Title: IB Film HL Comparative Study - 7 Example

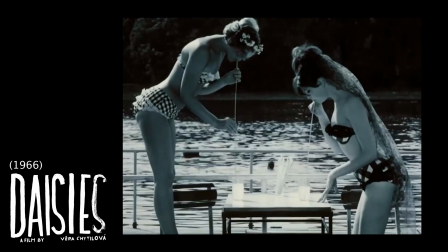Her use of narrative discontinuity, abrupt changes to tone and colour palette, disjointed rapid edit photomontages,
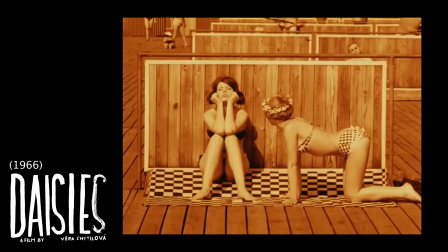jump cuts and disparate spatial relations also exemplify the unrepentant chaos perpetrated by the protagonists.
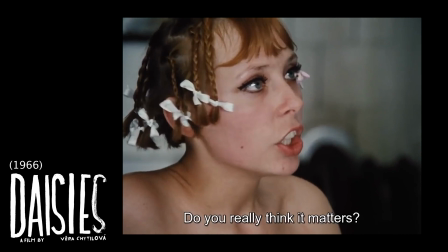Within the Marie's irrational actions and nonsensical dialogue, Chitalova interweaves thought-provoking existential conversations as the girls question their identity.
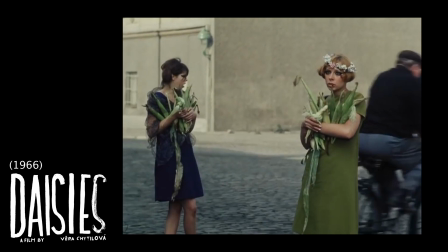In the scene where the Marie's worry about being unseen,
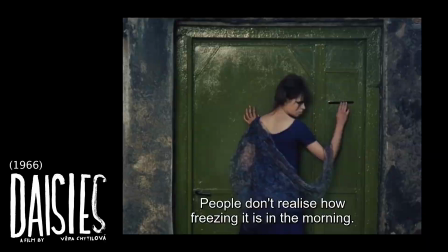the illogical juxtaposition of their unmoving mouths as the words are spoken directs the comment to the audience, as if both the audience and themselves need to be assured of their existence.
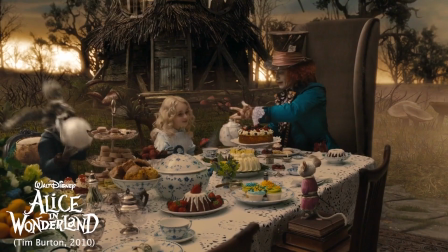Burton uses the audience's pre-existing knowledge of Carol's original tale as a subtext within the film,
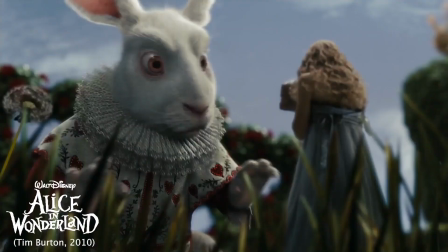through the question, is she the real Alice, who had previously visited Wonderland?
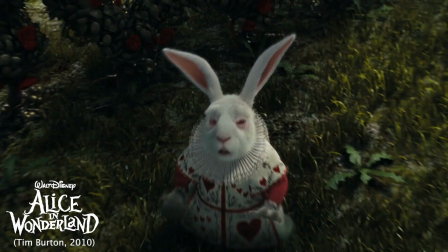Bertrand distorts Alice's physical size to metaphorically represent Alice's struggle with her self-identity.
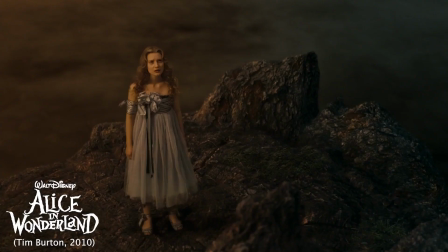She feels at times too big for childish antics, while simultaneously feeling too small to make her own choices.
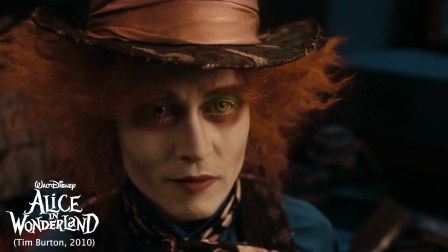The Mad Hatter even questions,
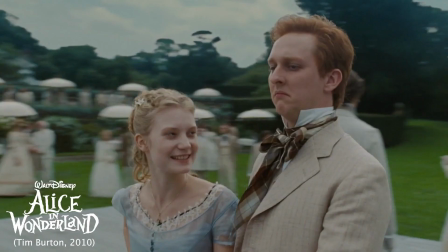Why is it you're always too small or too tall? alluding to how Alice is expected to change her identity to suit others.
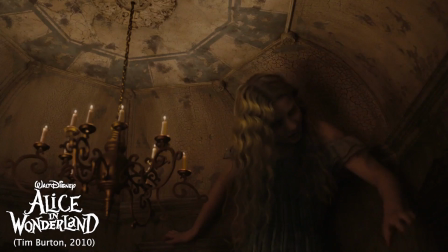Her shrinking is indicative of her resistance to Underland's deterministic logic, Her abnormal growth represents her feeling different to others,
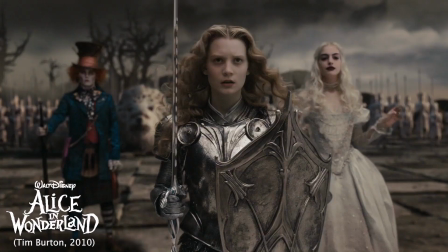and she returns to her normal size once she becomes comfortable in her identity.
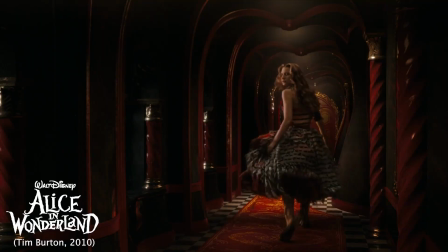While it might be expected that Alice's abnormal largeness would make it difficult for her to fit in,
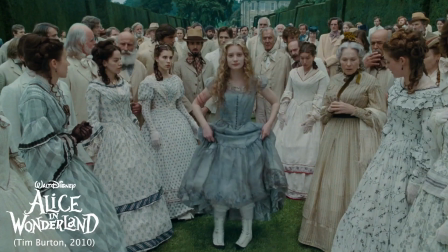her disproportionate size allows her to be accepted by the Red Queen in a way that she was never accepted for in Victorian society.
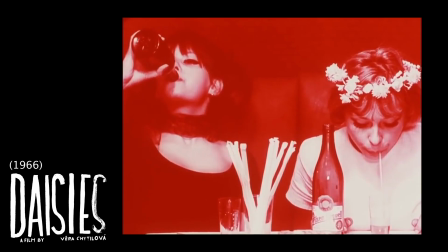Anyone with a head that large is welcome in my court.
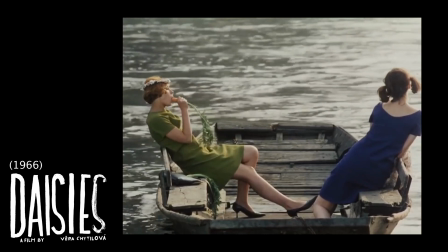Unlike Alice, the two protagonists and Daisies do not strive for emotional growth, as they feel they have no control over their social identity.
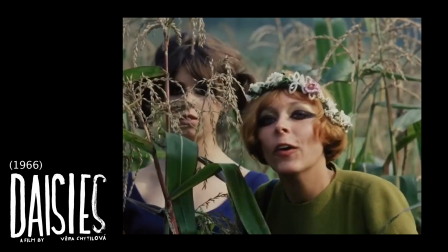Chytilova uses the visual motif of apples and their tendency to go rotten to symbolise the Marie's decision that since society is rotten, they too will go bad.
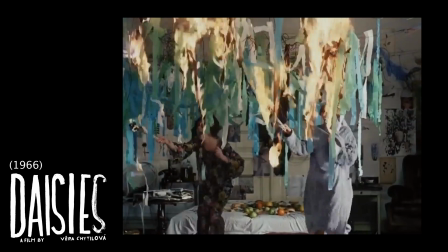Rather than provide the Marie's with any character arc, Chytilova showcases their unrepentant, chaotic behaviour.
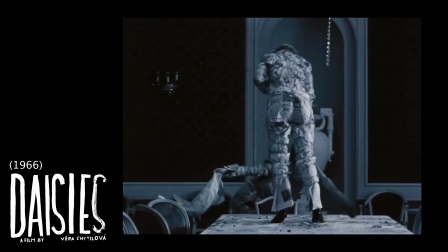Even during the film's ending, which optimally shows them recanting their behaviour and receiving punishment for their transgressions,
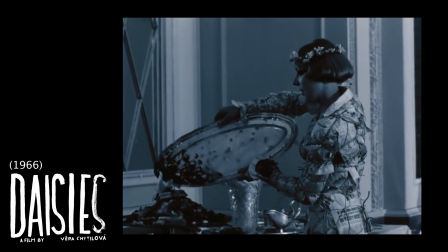Chytilova portrays their remorse so satirically that it only further accentuates the film's anti-establishment celebration of destructive chaos.
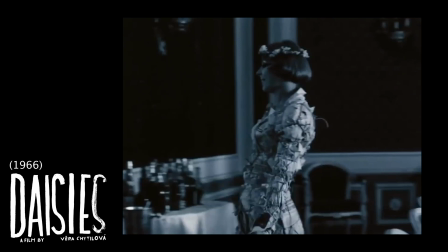While cleaning up, the Marie's continue to smile and their movements remain joyful. Once the task is complete, the two verbally express their happiness at making amends.
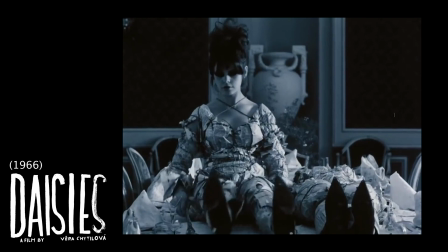But I'm happy. I'm also so happy.
But Chitalova indicates the falseness of this statement through the girl's faltering smiles.
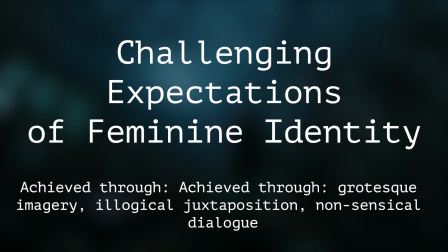Both Chitalova and Burton portray the antithesis of expected social conventions through surrealistic techniques.
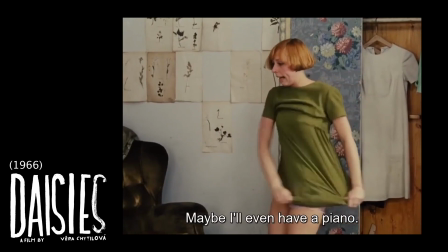Chitalova uses grotesque imagery, illogical juxtapositions, and nonsensical dialogue through the appearance and behavior of the protagonists themselves,
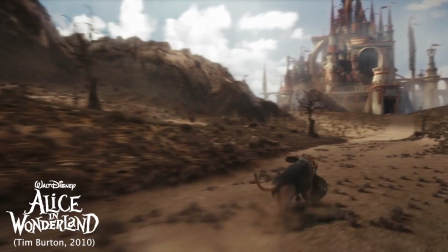whereas Burton uses these surrealistic conventions by placing the protagonist in a dreamlike world which serves as an escape from reality.
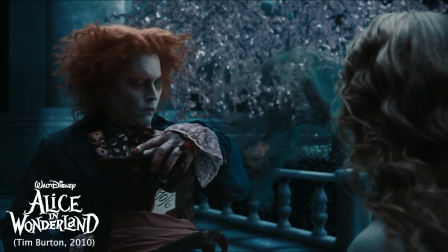Burton highlights the fantastical proportions and unsettling distortions of the characters and mise-en-scene of Underland through his use of vibrant,
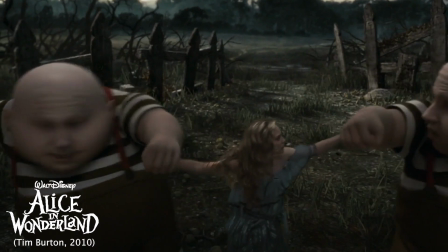saturated colors and contrastive composition, as well as his use of chaotic and unexpected characters.
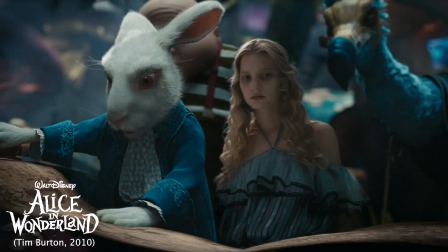Things that do not exist in reality are seamlessly integrated to create an overall surrealistic mise-en-scene without any specific aspects seeming out of place.
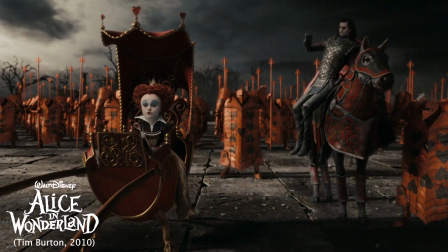Every non-human creature is CG animated, and every live-action character in Underland is scaled or manipulated in some way.
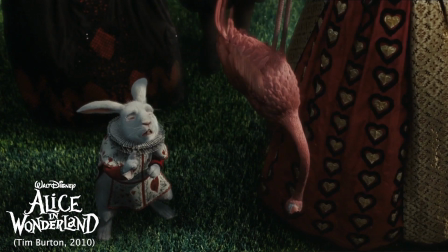This is exemplified in the garden scene, where Burton includes all these characters and their animated features along with an almost entirely virtual environment.
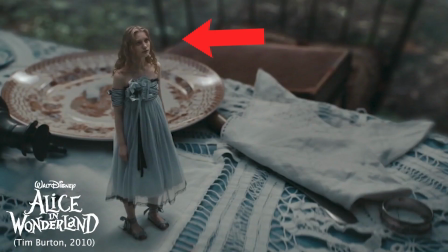Burton emphasises Alice's normalness through her minimalistic makeup, simplistic hairstyle and clothing.
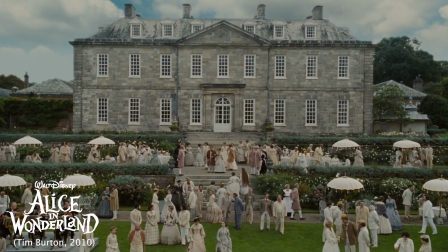While Burton uses grotesque imagery to visually represent Underland as the antithesis of confined Victorian society,
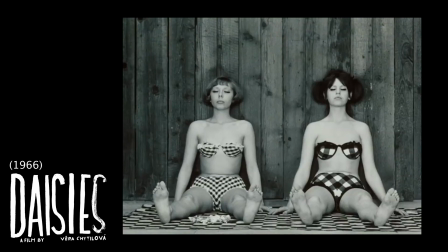In Daisies, it is the protagonists themselves who do not conform to societal norms.
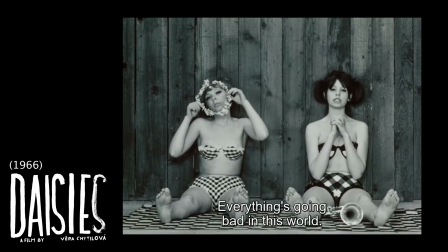Chitilova introduces the Marie's in hyper-feminine outfits in a box camera shot, reminiscent of puppets on a stage.
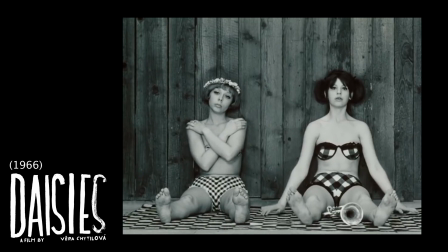Their doll-like movements juxtapose their future unladylike behavior and mannerisms.
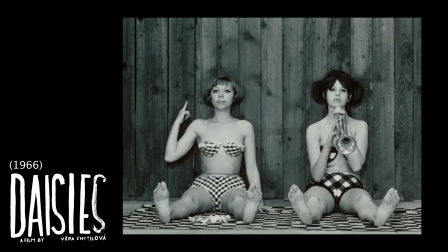By positioning them like puppets, their arms moving as if they are being pulled by strings and a creaking sound effect accompanying their movements,
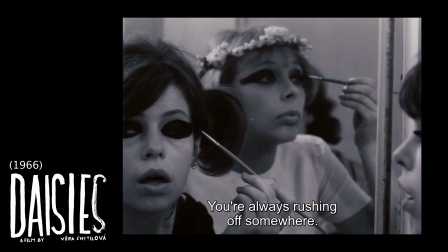Chitilova portrays the protagonists' feelings of lack of control over their social identity.
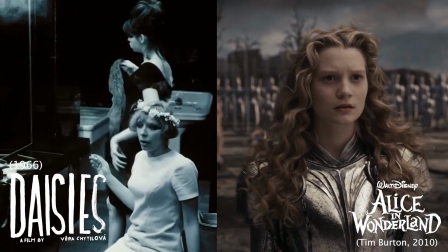This lack of control is shown in both Daisies and Alice in Wonderland through the use of locks as a visual representation
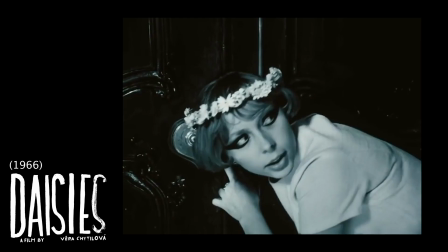of feeling trapped within society's expectations and being denied access to certain options or pathways.
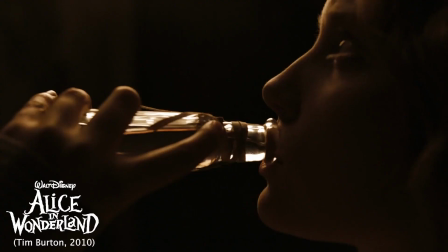At the bottom of the rabbit hole, Alice is faced with multiple locked doors. She finds that the key only fits which is inaccessible to her until she drinks a potion to shrink.
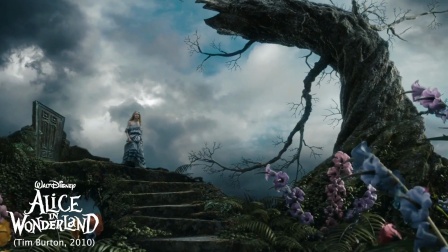As she passes through, the door closes and the next shot reveals that the door now leads to nowhere.
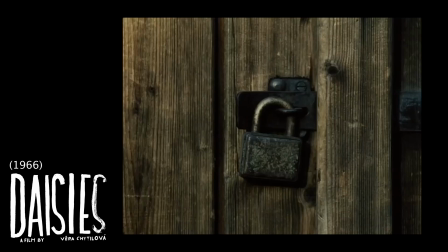In Daisies, immediately after the two Marie's march in unison chanting we exist,
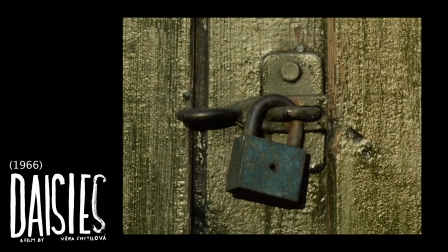Chitalova cuts to a rapid-edit photomontage of different locks to highlight the social constraints that still exist.
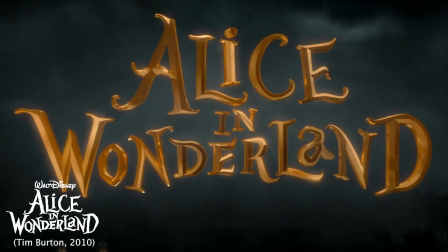Both films use the motif of fragmentation to explore the theme of identity.
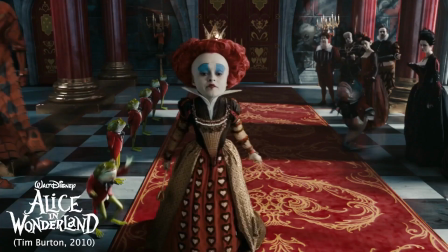In Alice in Wonderland, the Red Queen's repeated declaration of off with their head emphasises the harm in punishing those who do not conform.
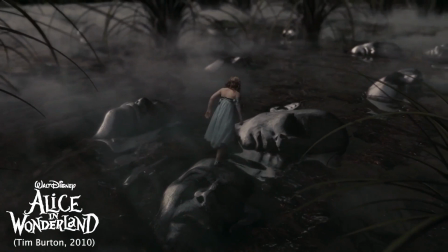This is further exemplified through Burton's grotesque use of floating decapitated heads, which Alice must step on to cross the water.
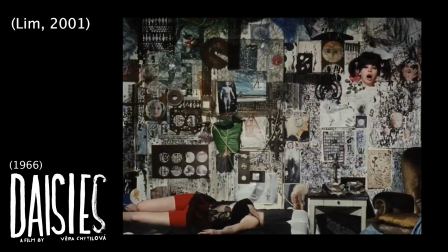Chitalova incorporates fragmentation through a collage showing the separation of appendages as the maries play with scissors.
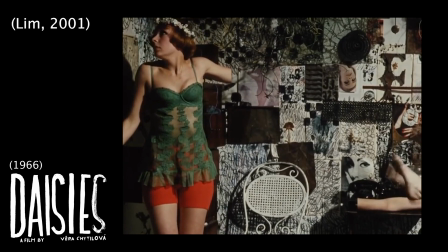Through the illogical juxtaposition of body parts floating in the air, Chitalova alludes to how females are often seen as assemblages of female attributes.
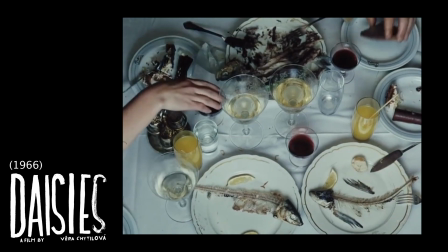While Chitalova's use of spatiotemporality in scene transitions adds to the motif for fragmentation,
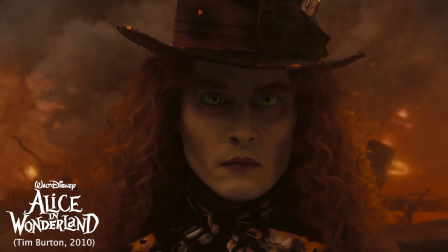Burton uses illogical juxtaposition in dreamlike transitions between scenes.
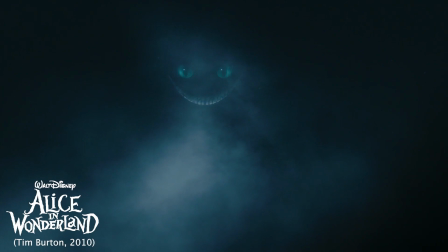The transition of the moon into the cat's smile symbolizes how the Cheshire Cat watches over Alice during her adventures.
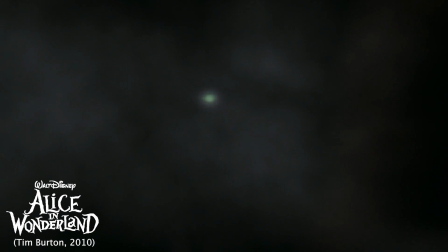And when Alice leaves Underland, Burton focuses on the Madheader's eye, which transitions into a point-of-view shot of the outline of the rabbit hole.
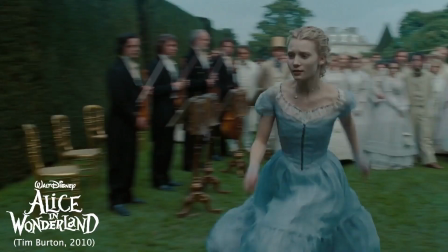All three protagonists reject the ideas imposed on them by society.
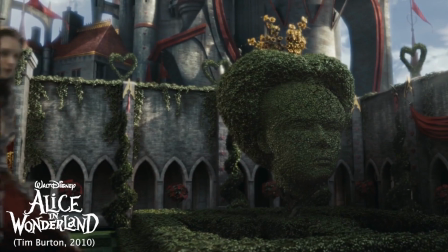Alice rejects the marriage proposal, and the Marie's wreak havoc and use deceit to take advantage of old businessmen.
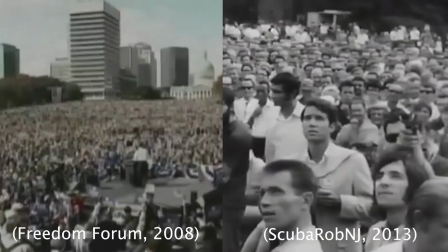Both Daisies and Alice in Wonderland present captivating storylines reflective of their cultural contexts.
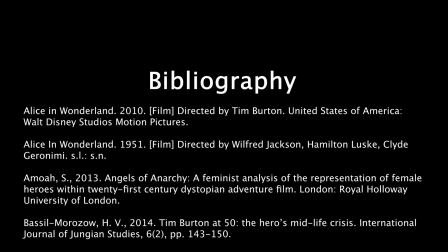Themes of femininity and conformity are demonstrated through this realistic style and exploration of identity.